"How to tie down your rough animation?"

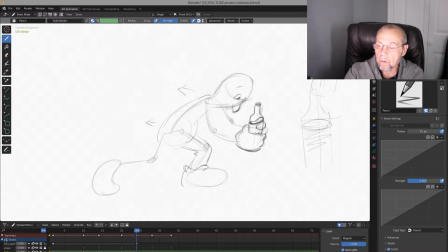1260s
He's kind of like feeling save this bottle. Save this bottle, and I recommend for his hair
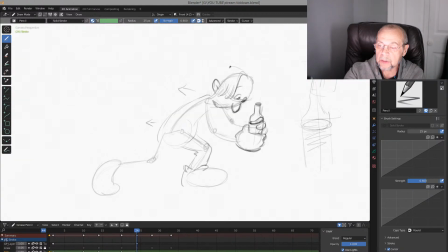1279s
kind of drag more, right? Because it's like a wind, I say it's like a wing,
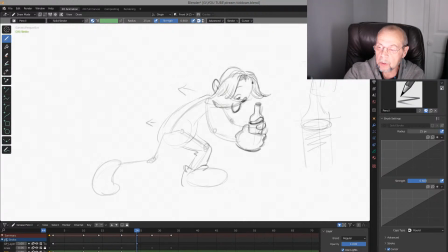1294s
right? See, drag more. Delay, drag, or overlap, whatever. Follow through. And here,
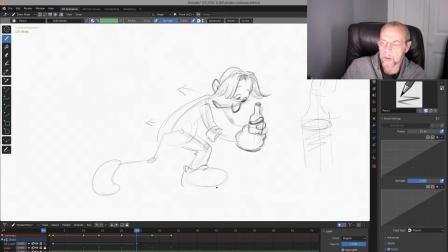1314s
his sleeves of his actually supposed to be kind of parallel, but
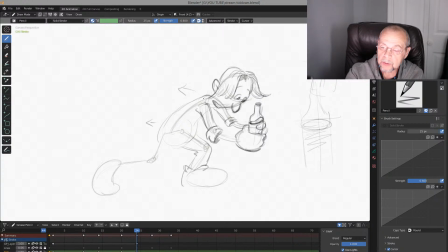1332s
this is smaller, remember, because it's connected everything. And
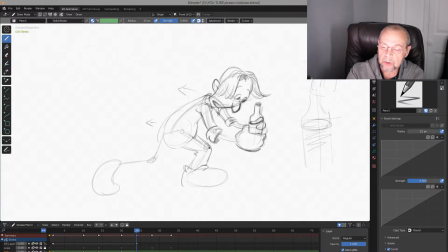1349s
now you see this kind of squashed between his belly and his leg. You always, when you tie down, you always analyze what's going on with the character, with his meat, with his mass.
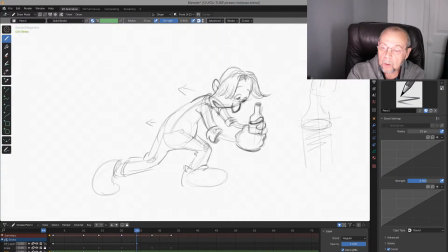1369s
See, you have to feel it. Even maybe add more right here, you know. Double check. Yep, see, it works.
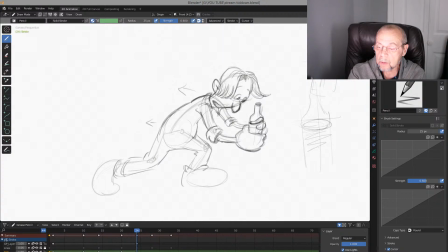1392s
His arms. Just his sneakers stretch a bit. Actually, not stretch, I'm sorry. Actually stretch, yeah, vertically stretch.
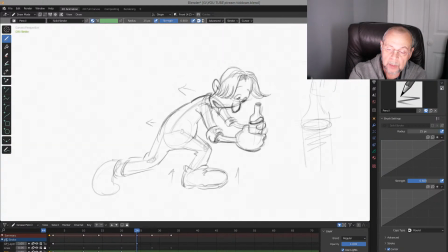1411s
Vertically stretch, that's what I mean. But here, this part is going back a bit, just back.
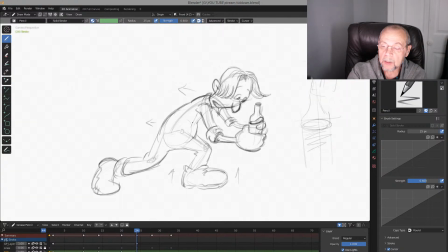1429s
His shirt, you know, has to be delayed too, or drag more too, because it's like here. Always try to feel how it's everything behind
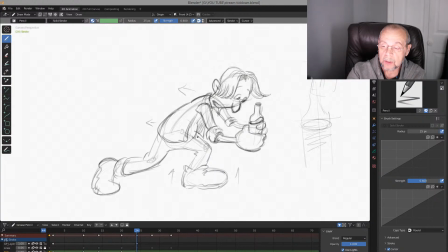1447s
this, like his arm, but feel, if you draw this, it's not just lines again, this has to connect it. Even like my teacher told me,
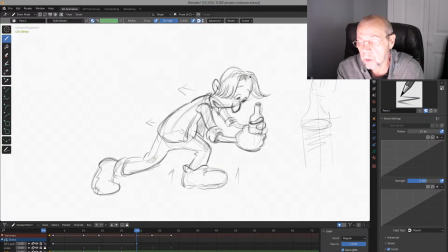1461s
good draftsmen always draw the things which you cannot see. Feel it.
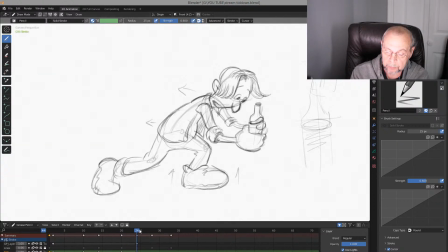1474s
Yep, kind of like this. And next one, this one, right? See that it's getting taller,
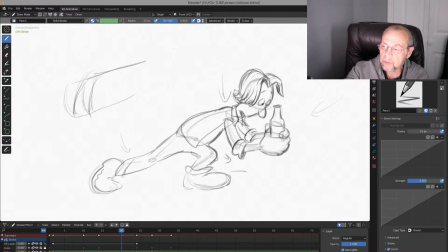1489s
higher, stretch himself, and it's a good thing because you're going on this arc. You see, he's going, actually, not you. Yeah, on this arc and that's why this is shorter in squashing.